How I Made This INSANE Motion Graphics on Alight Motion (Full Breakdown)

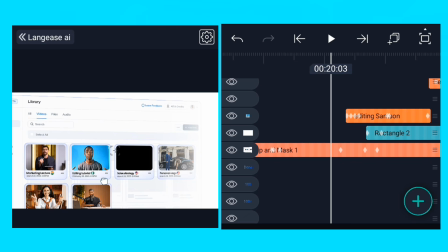24:42 So I attach them, I grouped them together with this dashboard of a thing. So this is the group over here. Let me open the group so I can show you what is inside.
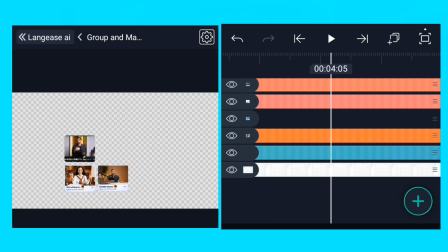24:55 So I make sure I attach it
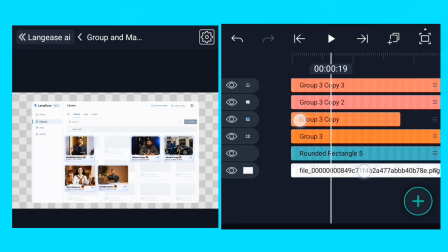25:01 inside with this. So this is what I have.
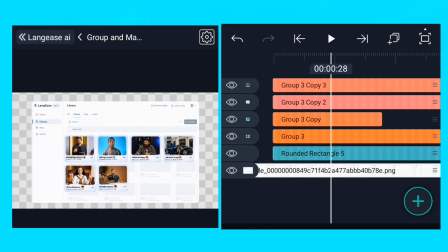25:10 So this is what I have in the group. So I just position it in a way that is going to look as if the first four cards are being placed into it. You understand? So I just position it very well. All right.
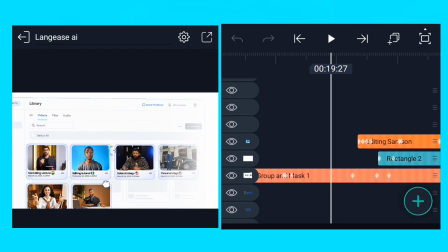25:27 So you might ask that why did I just group them together when I can just use a null layer to pair them? So the reason is that with null layer I want to be able to use so special effects that is going to affect everything. Like if you notice, I flipped the layer, I make it to bend somehow,
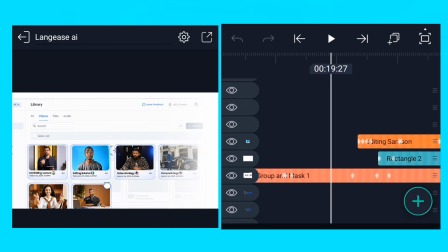25:46 so I can achieve that using the flip layer when I use groups, not on nulls. You understand? So that is why I did that. And for this part where the hand icon came to grab this specific card,
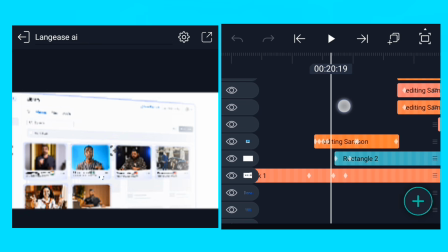26:01 so because it is grouped, I duplicated it.
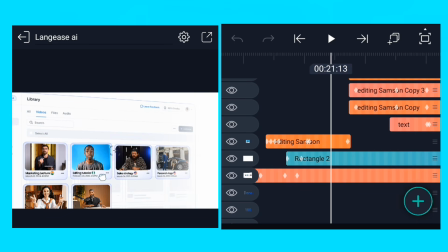26:05 Then on the one I duplicate, or let me just put it this way,
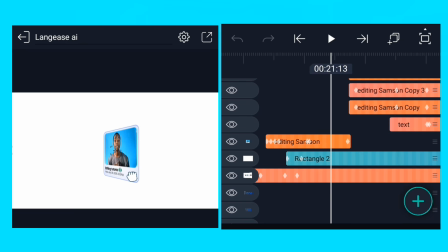26:10 I made this specific card, I just place it on the layer. You understand? I make it to be the same size, to fit the same size, so when the click happened, the hand just like it followed it.
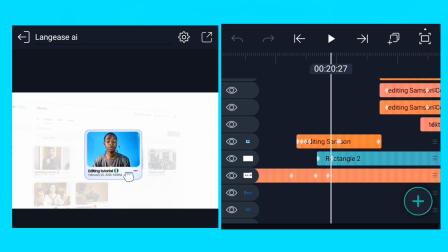26:26 If you still don't know how to do this drag and drop animation of this hand icon, so I'll just advise to check the video out. I made a video on it, or I'll just drop a link in the description where you can check it out.
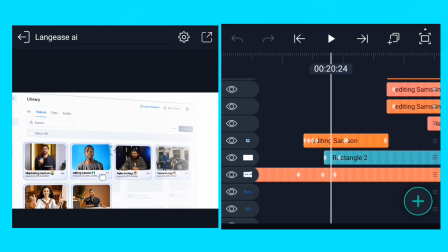26:39 So I made it look as if the hand icon pulled the card out of the scene, out of the dashboard.
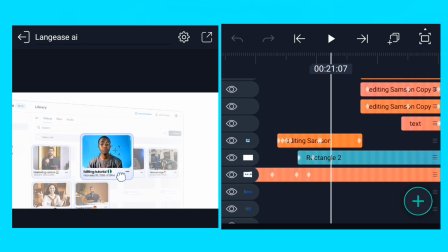26:45 So I achieved that by using this rectangle over here. I just fade it in and I placed it on top of the layer.
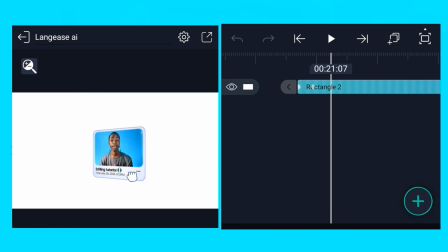26:53 So it's a white shape. I just made it to fade in. Then that was how I achieved this. Then I made this card to flip, and in between the flip, when it was about to complete,
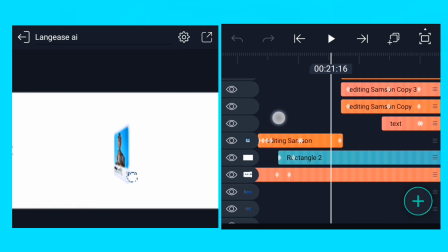27:06 I duplicated it into four parts.
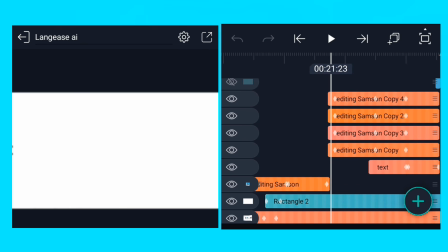27:13 So I have something like this, as you can see on your screen. So I place them to be 90 degrees where you cannot see them. You understand? So this was the starting point. So I now add keyframes, then I adjust their positions, I adjust the rotations.
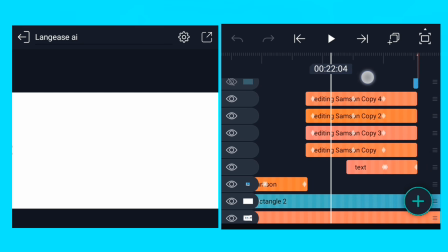27:29 Let me show you what I mean over here. As you can see, there are keyframes lined up on all these layers. You understand? So I did it manually for all the whole four cards. You understand?
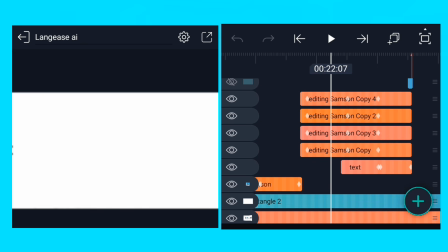27:41 So the angles, the positions of all the four cards, I did them manually.
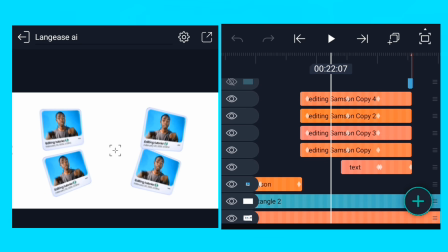27:49 They are not the same. So you can see on your screen.
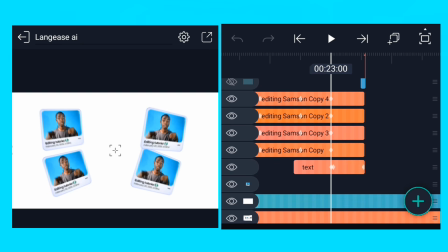27:52 So I made it immediately that the single card flipped as it was about to complete. It looked as if it explodes into four cards. So I added the text here.
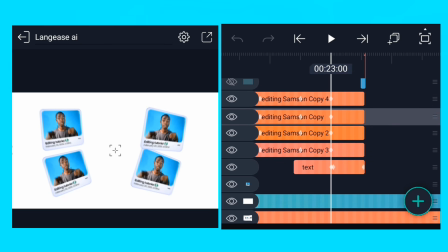28:07 I don't know why I can't find the text here. I added the text in between. Well, let's move on. So after that,
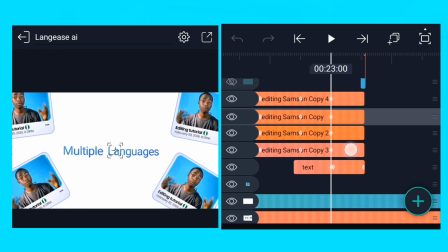28:17 okay, yeah, this is the text, multiple languages. You can just put that. It was also done manually, the multiple language, because it has a gradient.
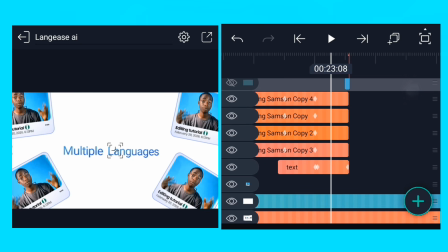28:27 I made the four cards spread out and also spread in. So when it was about to complete the spread in, as if it joins together.
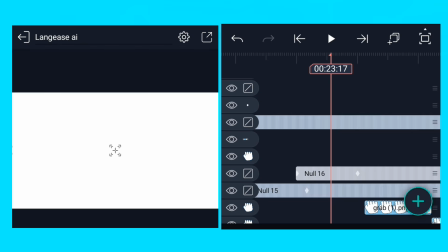28:38 So sorry guys, I think I deleted the dashboard screenshot as well.
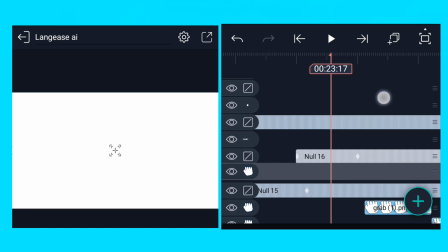28:43 No wonder I can't find it over here. So it's just like it's a match cut. You understand?